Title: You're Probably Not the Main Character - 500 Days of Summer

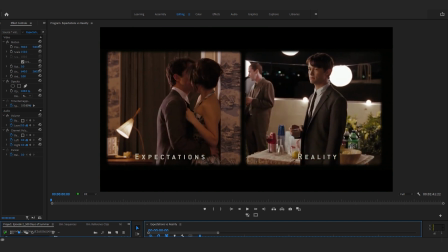8:10 Because the scene was displayed via split screen, the viewer is able to literally watch reality overtake expectation,
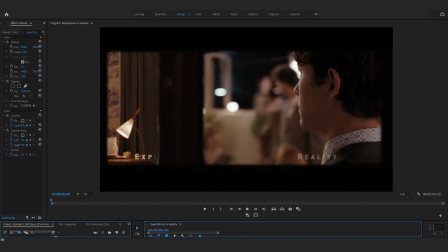8:17 hitting home that emotional feeling with a physical act. This imagery could only have been achieved using split screen.
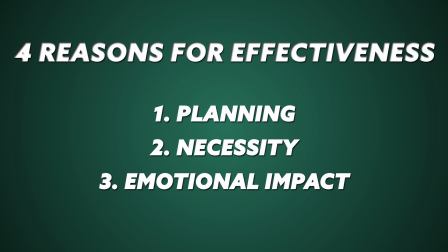8:24 The next important factor is emotional impact. Did this touch a universal nerve that everyone can relate to?
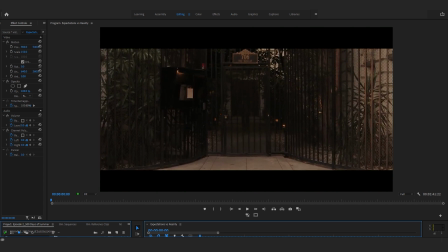8:31 When using a stylistic device such as split screen, looking at the emotion being evoked is vital.
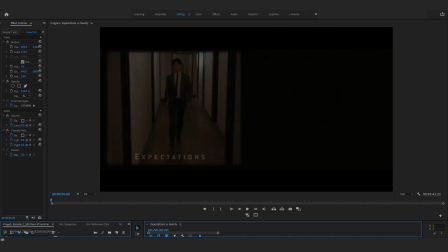8:36 This scene is looking at the notion of imagining a situation much different than it winds up playing out, which is universal.
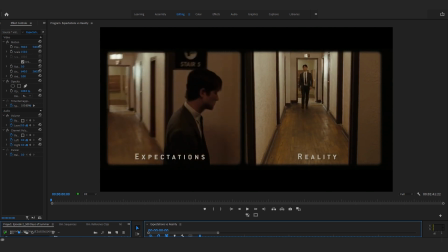8:43 Every person has been there.
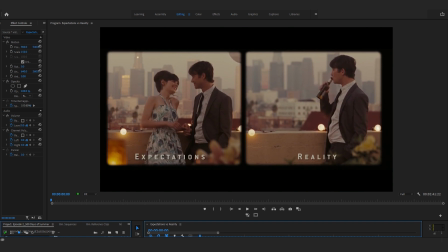8:44 Watching essentially what Tom planned out in his head versus what actually happens in real time evokes feelings of disappointment and sadness,
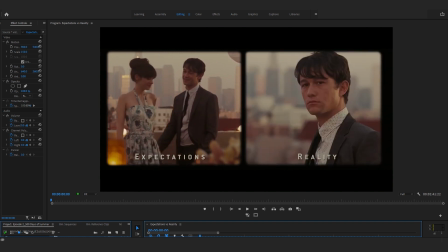8:52 as well as betrayal, even though it's not justified. How many times has someone else's expectations of us not aligned with our intentions or wants?
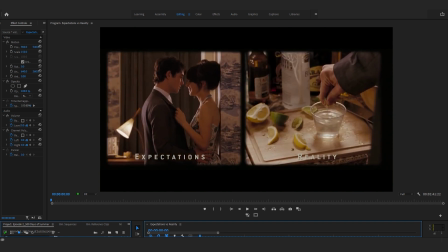9:01 The use of split screen also allows us to not only sympathize with Tom, but more importantly, empathize.
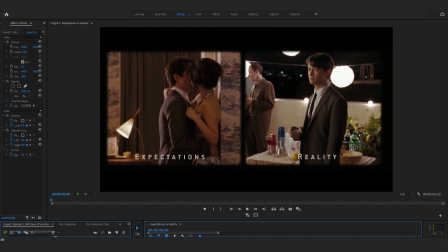9:07 Even though Tom didn't have any real reason to expect what he did of his interaction with Summer at her party,
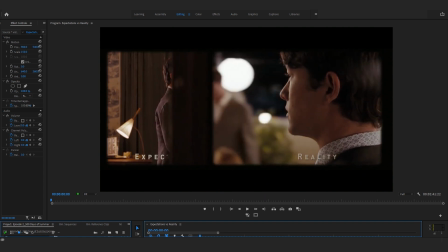9:12 it still feels like a letdown when Summer doesn't act how he expects, and the party guests don't treat him like the main character. Speaking of main character, this scene also acts as commentary on how many of us can wind up viewing our experience as the main character of a movie,
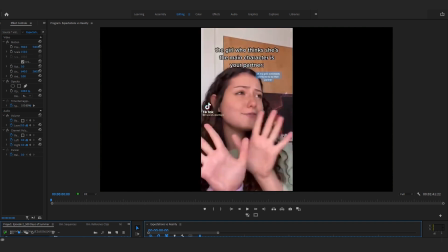9:28 where we enter a party and expect our love interest to pay us all the attention. Every guest notices our presence, and our wants overtake others, such as Tom expecting him and Summer to leave the party to go hook up.
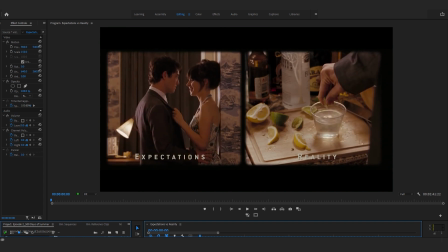9:40 This film turns this idea on its head, saying it's much more likely that everyone is in their own world, playing out their own movie,
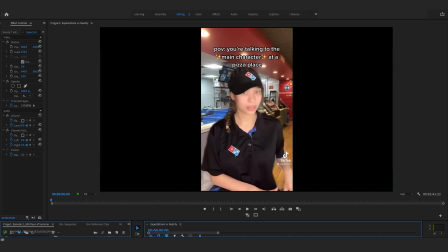9:47 and that our love interest has their own wants and needs in a situation that may not play out how we want or expect.
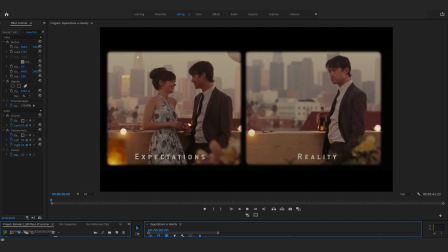9:52 It provides a more realistic glimpse at how this scene would really play out versus a traditional romantic comedy.
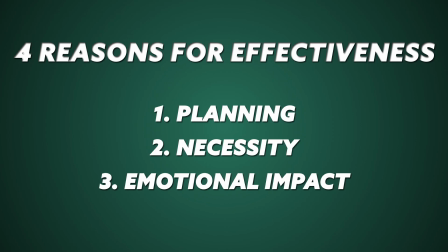9:58 The final factor of what made this such an excellent use of split screen is that it is covering evergreen content,
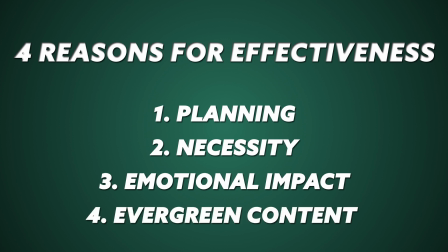10:05 or continued relevance, in pop culture and in life.
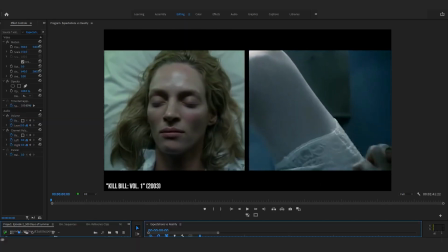10:08 As mentioned earlier, split screen is an incredibly common storytelling device in filmmaking, and you've probably seen it many times over without really taking note of it.
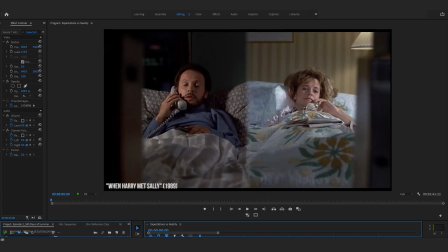10:17 So why is this particular use so memorable?
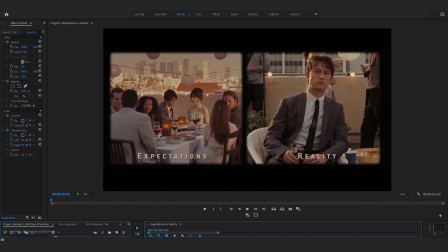10:19 The concept of expectation versus reality is evergreen, meaning it's content that remains relevant regardless of the time frame.
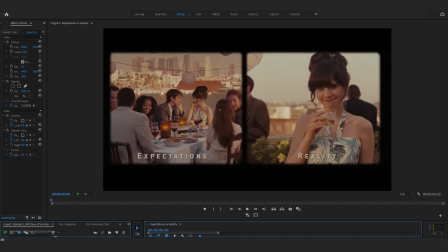10:27 It's based entirely on a universal feeling, meaning it has the ability to land with every single viewer.
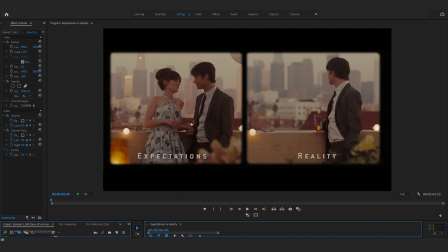10:32 This scene has also had continued relevance.
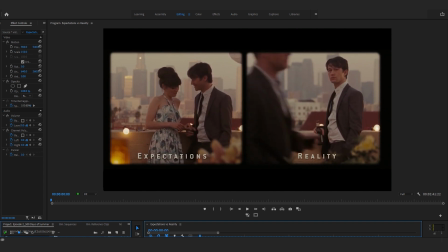10:35 500 Days of Summer was released in 2009, over a decade ago, and well before social media really had a stronghold on everyday life.
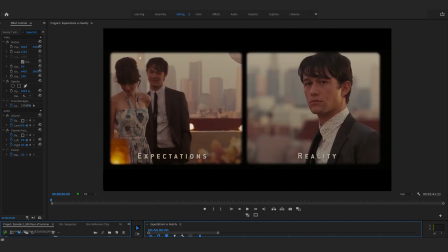10:43 However, the concept of expectation versus reality could be seen as ahead of its time,
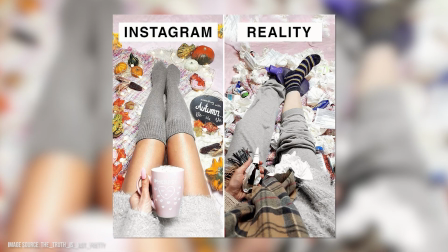10:47 as people today now use the trend of Instagram versus reality, or social media versus reality, or even posed and unposed,
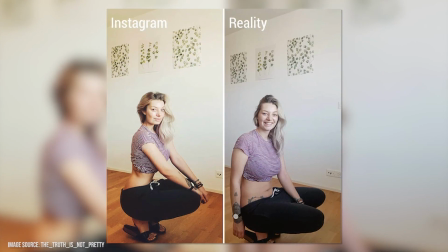10:54 as a way to distinguish perceived narratives from what really happens.
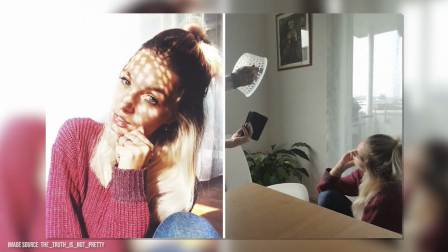10:58 This concept further replicates the idea of split screen with pairing the pretty perfect image together with the harsh reality.
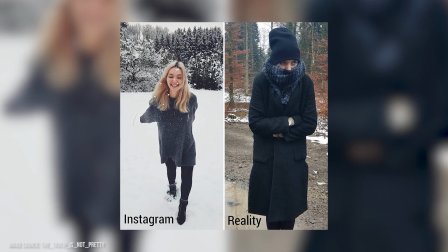11:04 Because this concept has only continued to grow in relevance, viewers are able to emotionally connect and seamlessly apply it to modern times, finding comfort in the relatable.
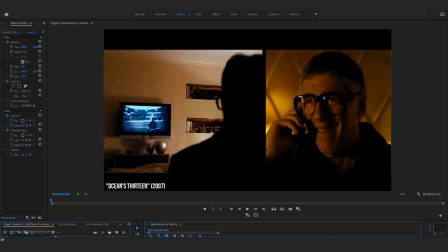11:14 Style for style's sake isn't necessarily a problem, but having a reason for the style can mean the difference between a cool shot and a memorable moment.
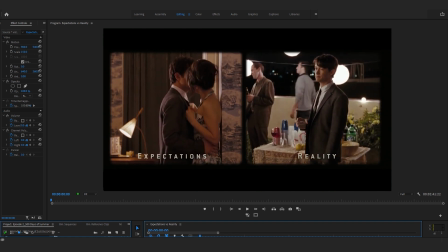11:22 By using split screen to not only tell an effective part of the story, but also emotionally connect with a universal feeling all audience members can relate to,
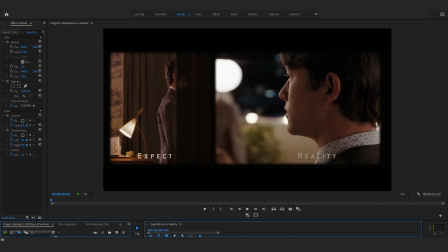11:30 this scene becomes one of the most iconic sequences in the entire film and in the romantic comedy genre as a whole.
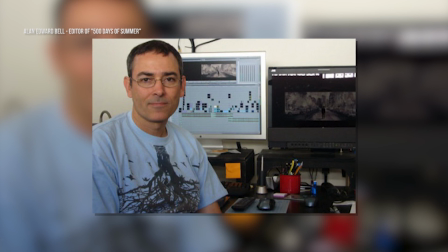11:38 In an interview, Alan Edward Bell commented on editing, saying, "I'm in service of the story,
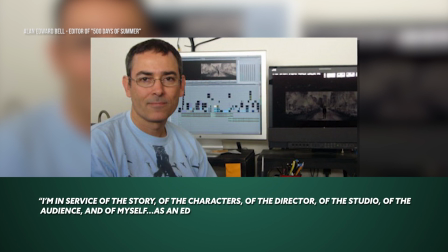11:43 of the characters, of the director, of the studio, of the audience, and of myself. As an editor, what I'm striving to do is get you to feel something." And that was Expectation versus Reality from 500 Days of Summer. In my opinion, one of the best uses of split screen in a film that I've ever seen. While I've used split screen many a time as a film editor, I have never seen a scene more perfectly executed via the stylistic device than they did. And I hope to one day find a reason to use it as impactfully as 500 Days did.